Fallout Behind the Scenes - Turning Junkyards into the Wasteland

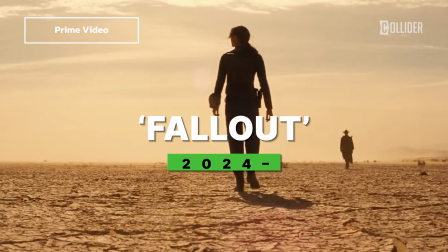When we think about bringing a video game like Fallout to life, it's normal to think about CGI monsters and epic Wasteland vistas.
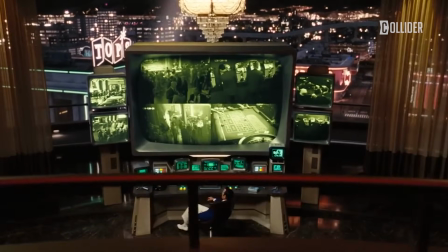But the truth is, the foundation of the show's authenticity came from really old-school, hands-on craftsmanship.
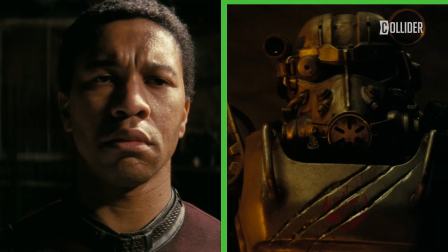Take the Brotherhood of Steel power armor, for example.
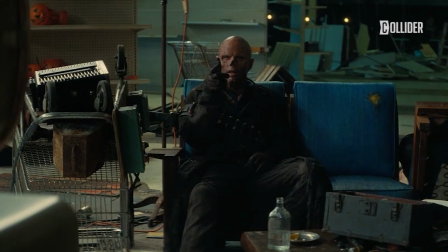Howard Cummings, the show's production designer, openly admitted that creating real, wearable suits was a massive ask.
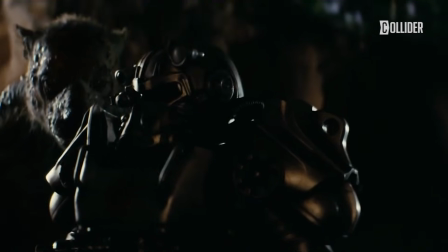And yet, that's exactly what they did. These weren't just shell props sitting on a mannequin.
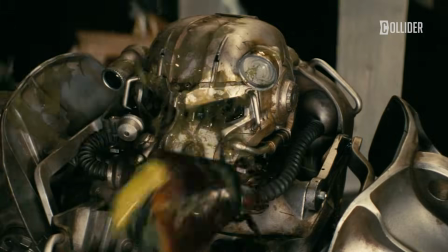These suits had to be functional, mobile, and believable for actors moving through a post-apocalyptic landscape.
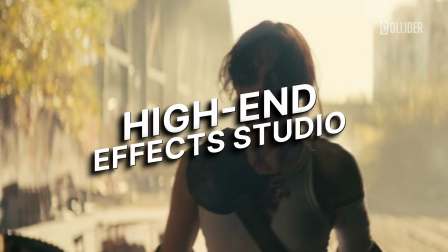The team worked with a high-end effects studio, the same kind of outfit that might build Iron Man suits for Marvel movies,
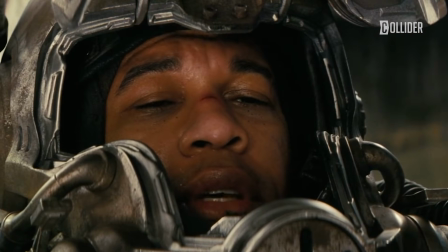to construct hero versions for close-ups, stunt versions for action sequences, and even dummy suits for destruction shots.
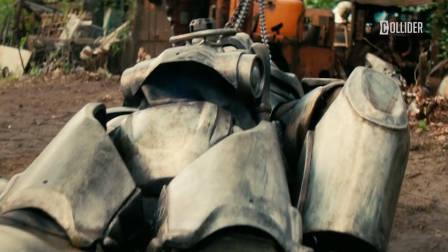Every joint, every plate, every weld was designed to capture the game's iconic silhouette without sacrificing practicality.
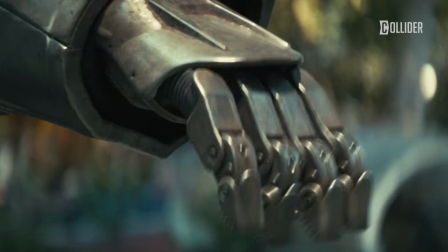This hands-on approach extended far beyond the power armor. Props in Fallout were meticulously scavenged, built, and weathered.
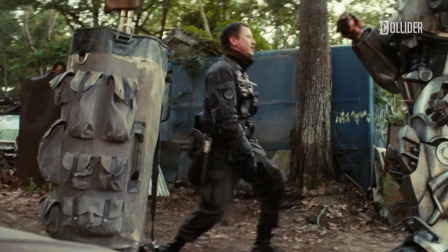The show leaned heavily on real-world junkyards, flea markets,
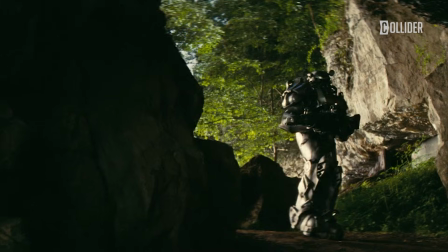and estate sales to find period-correct artifacts that could be repurposed into the Wasteland's salvage-strewn streets.
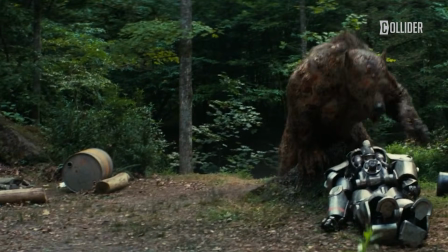Old kitchen strainers became helmets, bent metal trays transformed into armor plates,
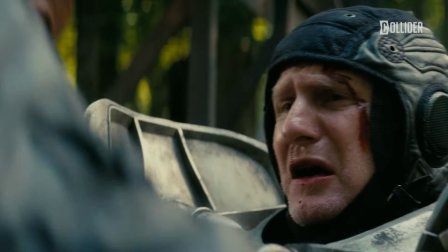and vintage 40s and 50s cars were ripped apart and welded into makeshift barricades.
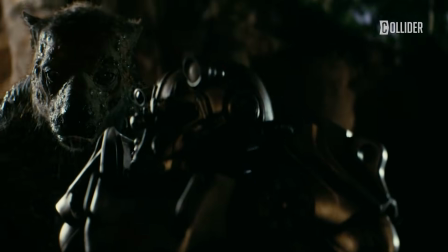The aim was simple. Everything you see on screen should feel like it exists in the world, like people in a nuclear wasteland actually salvaged it themselves.
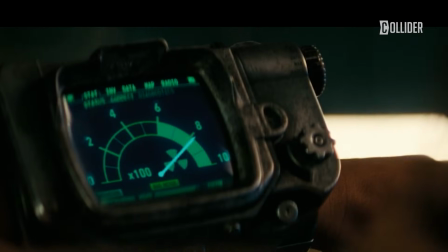Even the iconic Pip-Boy wrist devices were carefully scaled for practicality, with Ella Purnell's smaller wrist size factored into the design.
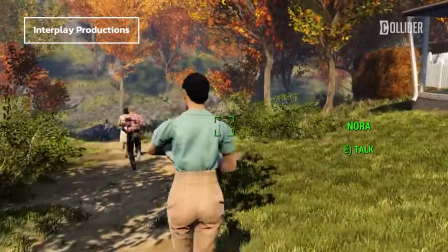Cummings explained that the challenge wasn't just replicating the look from the games, but making sure the items were wearable, functional, and could survive repeated takes on set.
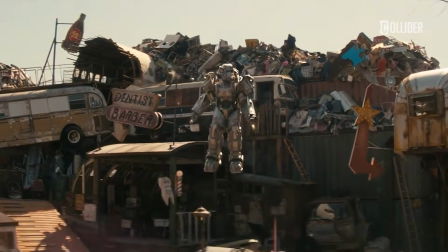This kind of practical, tactile approach became a guiding principle for the entire production, grounding the world in something the camera could touch and audiences could believe in.
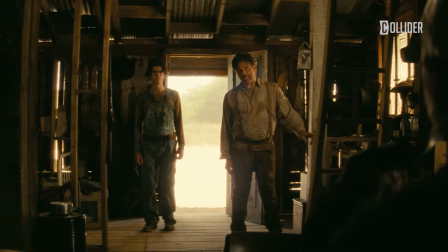Once the big mechanical stuff was in place, the team had to tackle something even trickier, transforming human actors into the mutated, post-apocalyptic creatures the games are famous for. Walton Goggins' role as a ghoul exemplifies this challenge perfectly.
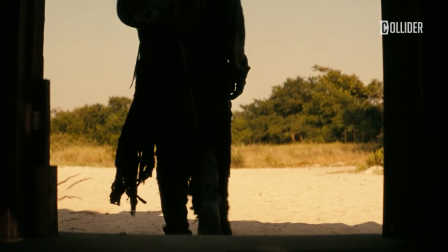On the show, his character isn't just a ghoul in the abstract sense, he's physically different, scarred, and horrifyingly realistic.
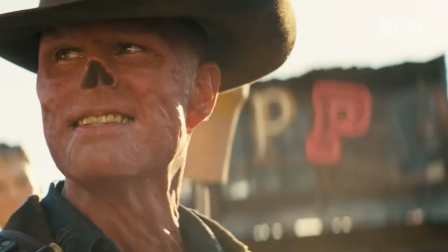Fans might assume this was done primarily with prosthetics, but Goggins revealed that much of the ghoul effect came from a clever combination of CGI and practical makeup.
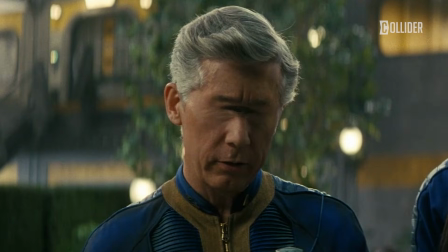He wore some prosthetic elements, like partial masks and overlays, but the fully deformed, one-eyed look was mostly created in post-production.
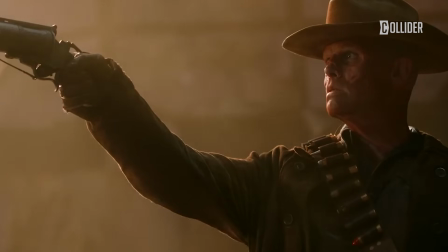This hybrid approach allowed the production to keep actors comfortable and mobile while achieving a level of visual fidelity that wouldn't be possible with prosthetics alone.
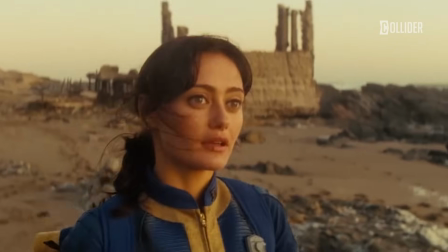On the other hand, Ella Purnell faced a very different set of challenges.
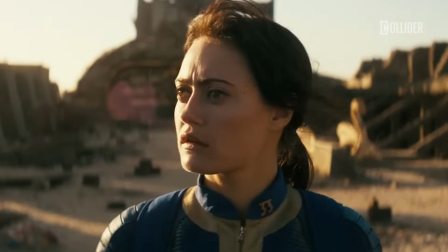Her makeup routine was described as grueling, partly because the show's visual design demanded that characters look genuinely worn down by the harsh wasteland environment.
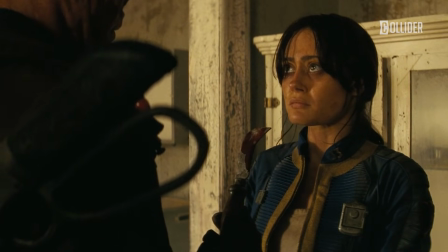Sweat, grime, and dirt weren't just applied once. They had to accumulate over scenes to reflect the characters' journeys realistically.
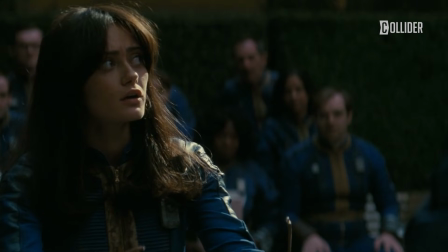Purnell talked about how her makeup process each day felt like a chore, not because of the artistry involved, but because of the physical endurance it required.
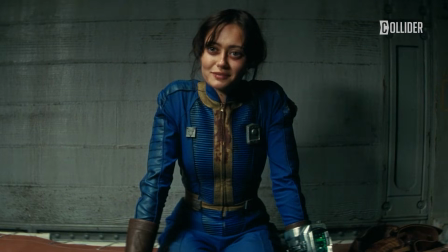Every smear, every streak of blood or soot had to be consistent across takes while still feeling natural.
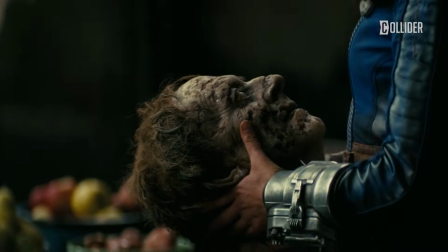Together, the Goggins and Purnell examples highlight a core production philosophy. The human element in Fallout had to feel weathered.
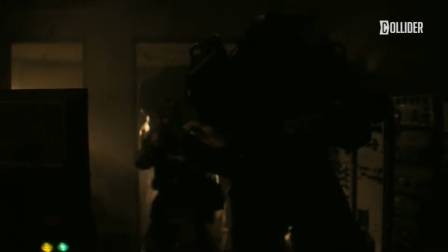Even the most fantastical creatures or extreme environments were rooted in human performance and physical reality.
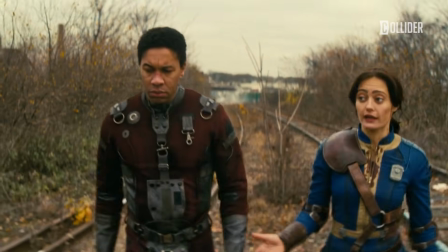The makeup and prosthetic teams worked in tandem with Cummings' production design to make sure actors could inhabit this world fully,
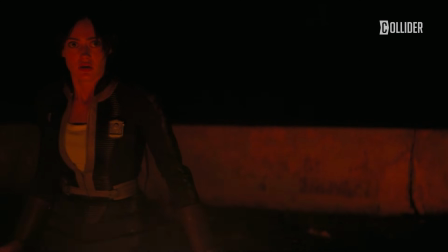whether that meant shuffling through the ruins as a heavily armored soldier or moving convincingly as a ghoul with partially deformed anatomy.
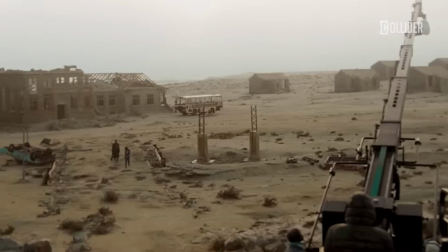With practical builds and human transformations covered, the show also leaned a lot on real-world locations to bring the wasteland to life.
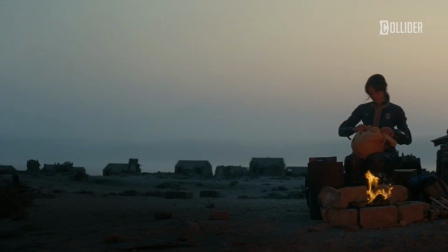Unlike a fully green-screened environment, Fallout wanted the terrain to feel tangible.
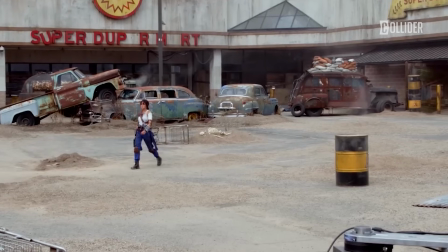The production scouted deserts, abandoned industrial zones, and derelict urban spaces to replicate the feel of a post-nuclear America.
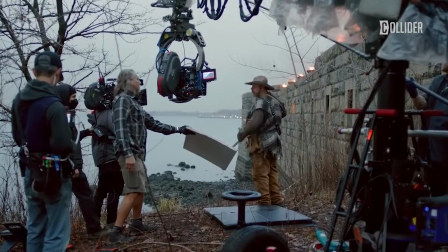For example, junkyards with rusted buses, vintage cars,
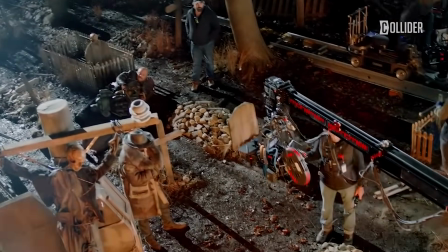and industrial debris were transformed into sprawling settlements that looked like they had grown organically from the ruins.